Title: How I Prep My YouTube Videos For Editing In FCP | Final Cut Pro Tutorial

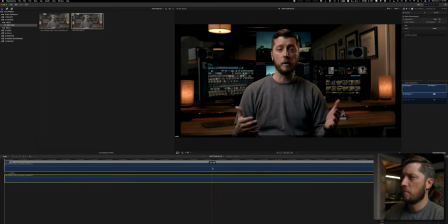[8:15]
And that gives me my base grade for my clips. I think it's a little too contrasty, so I'm going to double check my waveform here.
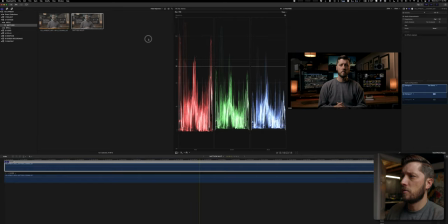[8:25]
And let's drag this over.
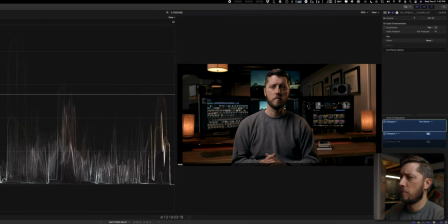[8:30]
And we'll go to Luma. And we can see that my skin tones are right here. And I might just lift the mids a little bit on this.
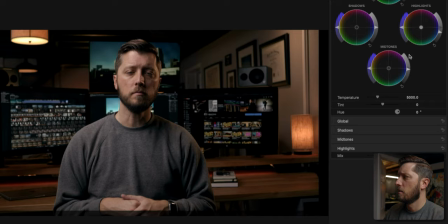Just to make it a little less contrasty.
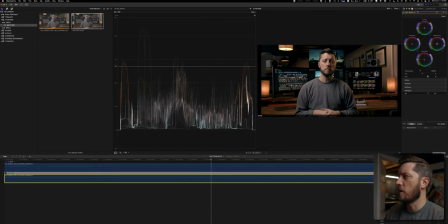[8:52]
Let's go ahead and remove these effects just so that we have it exactly the same between the two clips.
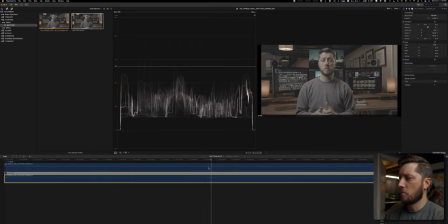[8:59]
So I'm going to delete those. Then I'm going to take this one and copy and paste.
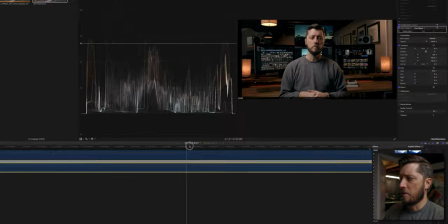[9:07]
Okay. Now the next thing I'm going to do is I'm going to apply my dialogue fix.
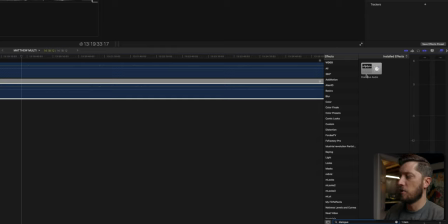[9:14]
The boom mic sounds pretty good just right out of camera, but I want to add a compressor and a limiter, and I have a preset here that I made that has a compressor and a limiter.
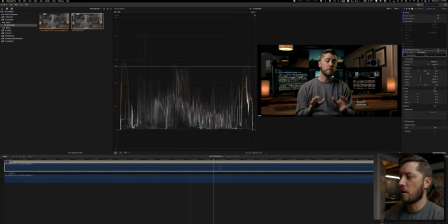[9:22]
I'm just going to add it to the wide angle because I'm always going to use that audio. And we'll double check that everything got applied. Yep, I got a compressor and a limiter on there. If we could see the waveform, we'd be able to take a look at how that impacted the clip,
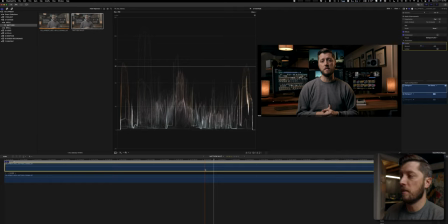[9:38]
but the waveforms are taking forever to generate in Final Cut ever since M1 chips came out, especially the M1 Pro and M1 Max, and I'm on my 2013 Mac Pro, so it's kind of an issue that it's not working. The waveforms will eventually generate, but it takes almost 2 hours for them to not only generate, but to generate so that when I zoom in and out and also blade my clips, the audio waveforms regenerate quickly so I can keep editing off of the waveforms, because that's how I primarily edit, by looking at the waveforms.
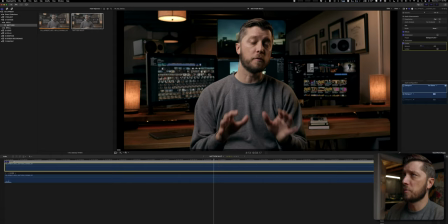[10:08]
And the next thing I want to do is deal with these black bars. Again, we're 4096 by 2160, and this is 4096 by 2048.
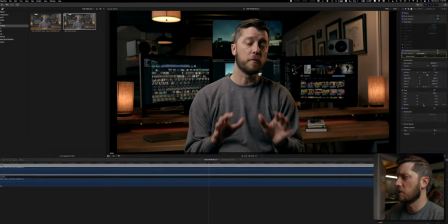[10:16]
So it's going to letterbox things on the side because the spatial conform setting is set to fit.
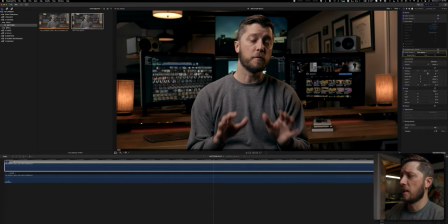[10:21]
Now I can set this to fill, and then we're good there, but then I need this angle to match. So what I'm going to do is go back out to my project, go to project, and then untitled.
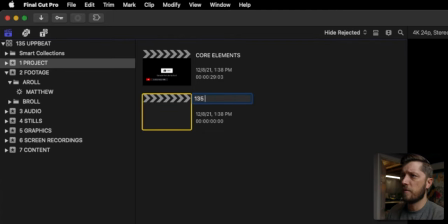[10:35]
I'm going to rename this 135 upbeat rough edit V1.
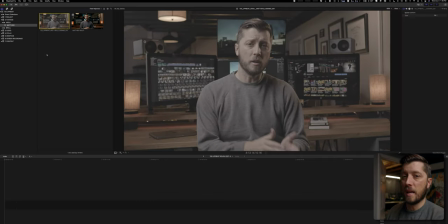[10:41]
So now I need to make sure that my angles are looking good. So not only my wide angle, but the close-up that I'm going to make as a sort of a fake second angle by cropping in on the wide angle. So I'm going to drop this down, and then I'm going to set this to fill, and then I'm going to
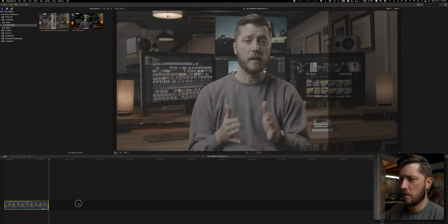[11:03]
duplicate this clip.
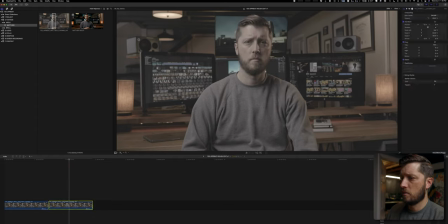And I'm going to zoom in on it
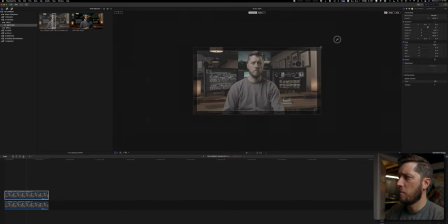[11:17]
quite a bit.
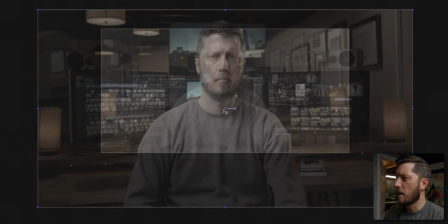[11:24]
I'm going to drop the opacity, because what I like to do is I like to match my eyes so that my eyes are on the same plane.
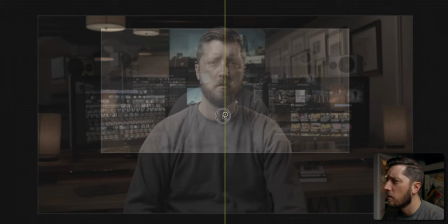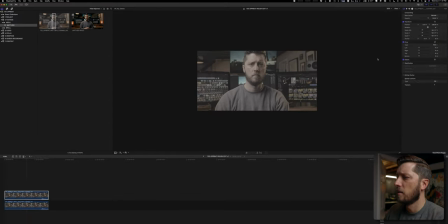[11:37]
There we go. Change the opacity back. And then we'll copy and then go into the multicam.
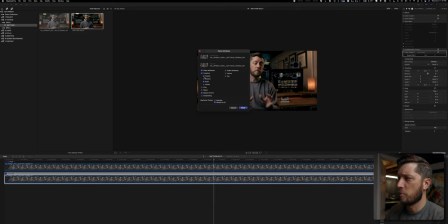[11:46]
And then I'm going to paste those adjustments. So position and scale, spatial conform, it's fine. Even though the eyes are matching, I feel like it's a little too
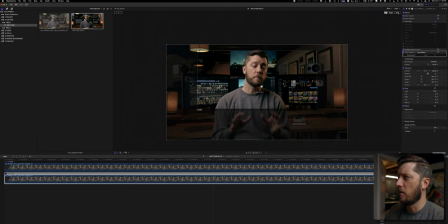[12:01]
much of a haircut on that angle. That feels better to me. Yeah.
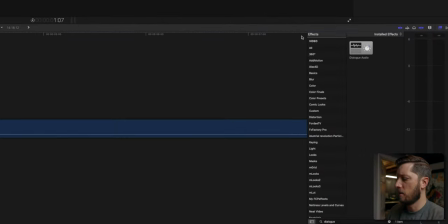[12:17]
And I'm going to put this down in, and I'm going to change my settings here on the timeline, because I'm editing off the waveform.